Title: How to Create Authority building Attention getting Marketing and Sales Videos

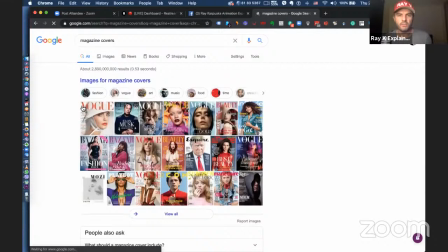So the videos actually, especially on Facebook, have to look like a magazine cover.
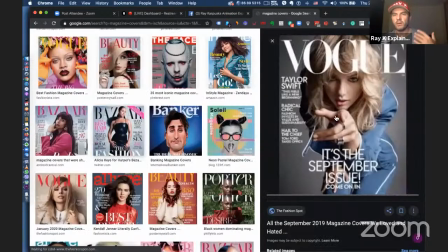If you think about magazine cover, there's a picture, and then you have all the things on top with like titles, right?
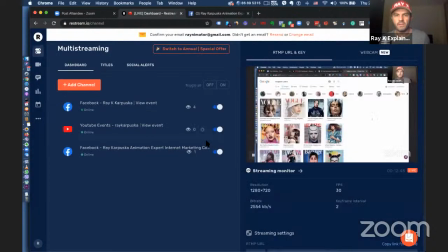And that's what basically we're creating. We're creating something that people will look at and go, oh, it's okay.
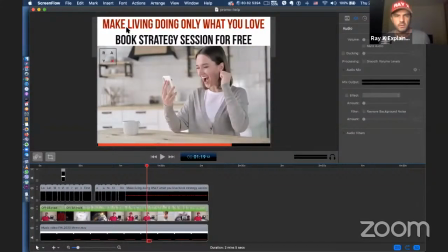It's like make a living doing only what you love, which is probably a bad title, but like here.
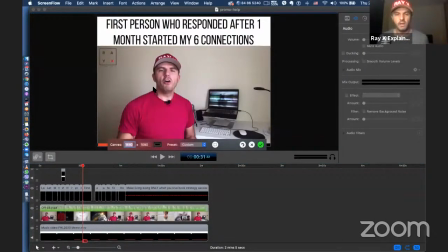And even if I put something on top of this video, that really creates a little bit of more context. Even if they don't like what I'm saying at that moment, at that time, they will still be able to see the end result, whatever the promise I'm promising at the top, or whatever it's going to be next is changing,
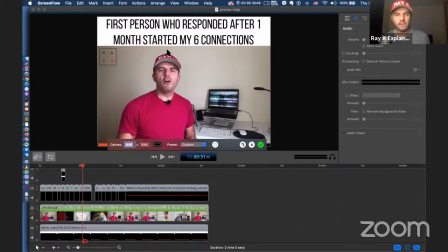so it keeps them engaged. Okay.
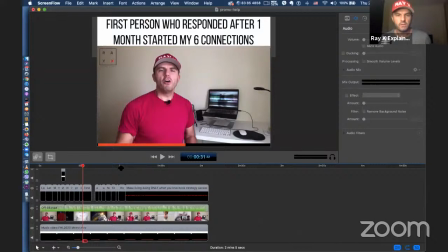And of course, seeding, especially in the videos, this is important, is having that
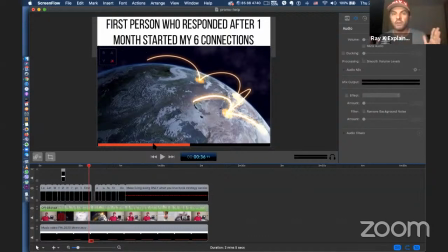red line, because it shows how long the video is or how much it actually is. I'm actually making it in a way that kind of it's not representing, it kind of runs fast, and it doesn't really represent the video itself, how fast, like the timing.
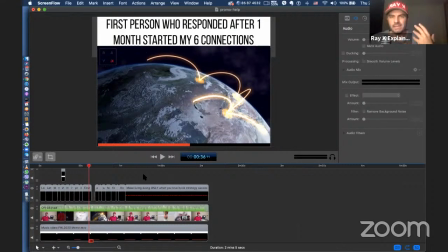But what it basically does, it gives them at least understanding how long is the video or how long is left. And also there's another thing I'm going to be doing, which I'm going to show in the group. Again, if you're interested, let me know. I'll sign you up in the free group.
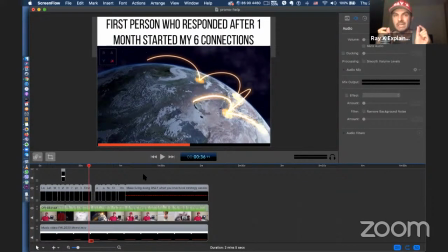But what I'm basically showing is like how to create those highlights that get people interested. Like what is that, at like after 10 seconds, after 30 seconds, what is that thing I'm interested to know? And you kind of create that seeding for them. You go like, and they're really interested in that video.
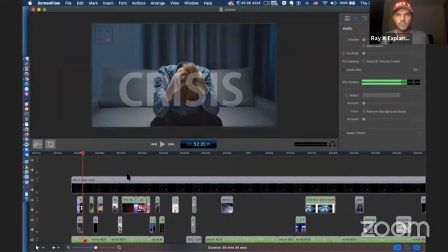Okay, so these are the three things, just to remind you again. So first of all, I'm cutting the video, my voice,
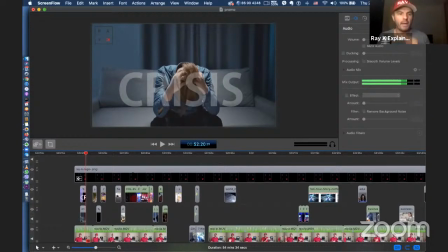and I do really bad a lot of takes, right? So I'm using teleprompter app. So whenever I'm recording, I'm actually reading sometimes I'm reading, sometimes in teleprompter, sometimes reading this. So, but I'm editing, really cutting out all the
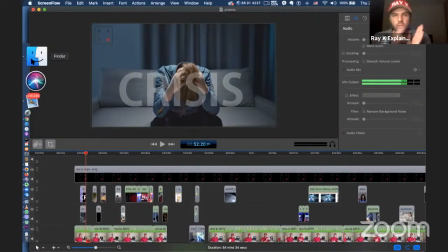spaces, everything that's not necessary at all, and there's no spaces, like just cut, and it could be a rough cut, doesn't matter. So that's the first thing. The second thing, what I'm doing is I'm adding sound, music, and sound effects.
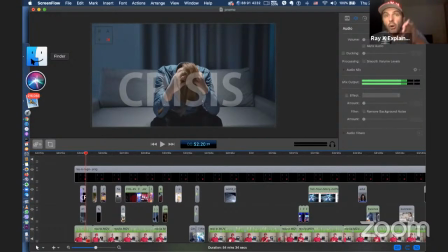And the third thing I'm doing is I'm laying on top of my video the things I want to tell people, with story, and kind of embed the messages of authority, of having clients, of being on stages,
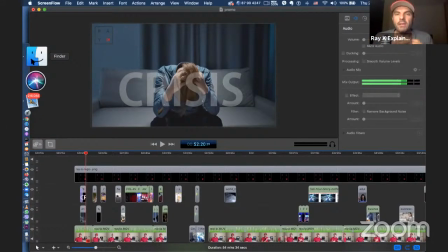or working with top entrepreneurs, or having somebody else listen to me and saying yes, etc., etc. Right? So there's one more video I want to show you,
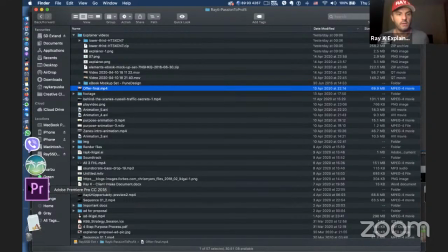and this is another video that I created, which
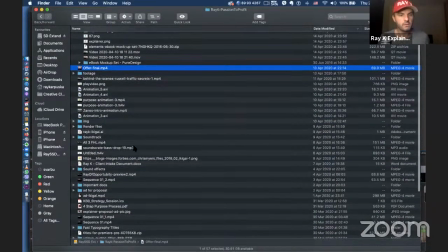let me just see if I can find it. Ray of opportunity.
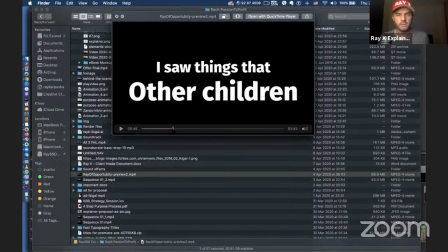Can you imagine when it Okay, so look at this. other teachers and other friends' parents didn't see?
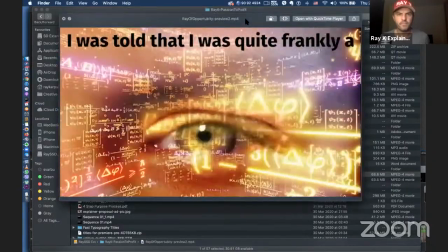And I was told that I was quite frankly a visionary who could see almost mathematically,
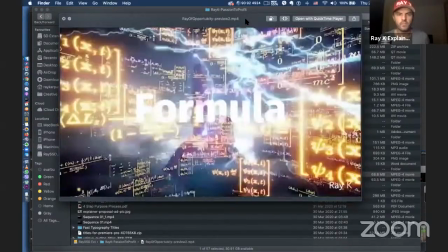like there was an algorithm or equation or formula that I could see things, and they said that I was a special child.
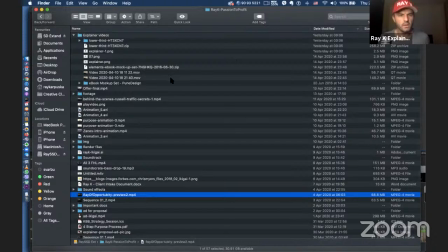Now here's just this is a bad version because it's not final,
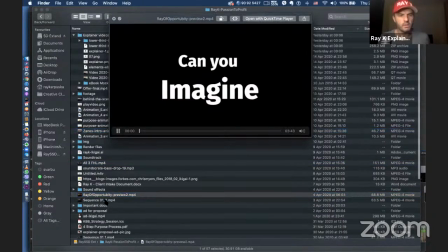but you can see like it's already.
Can you imagine?
It's already like
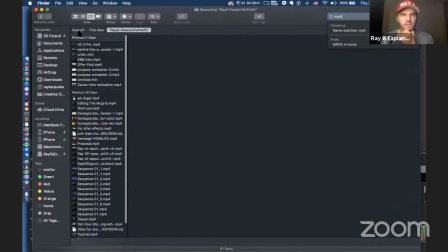has many like elements, just like graphics and stuff like that, but it's the message itself.
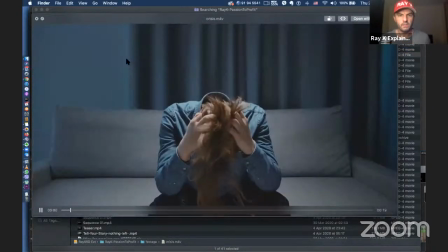And let me actually just quickly find it.
Lost.
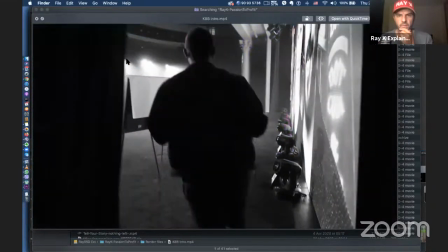Can you imagine that you are completely unknown?
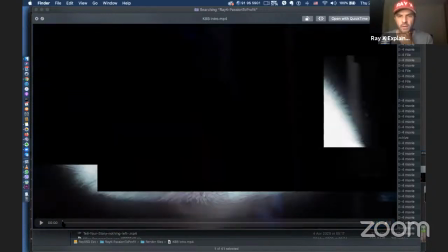You can see just by creating just simple things like, I'm having something in the beginning, I go on the stage and like, boom, stop.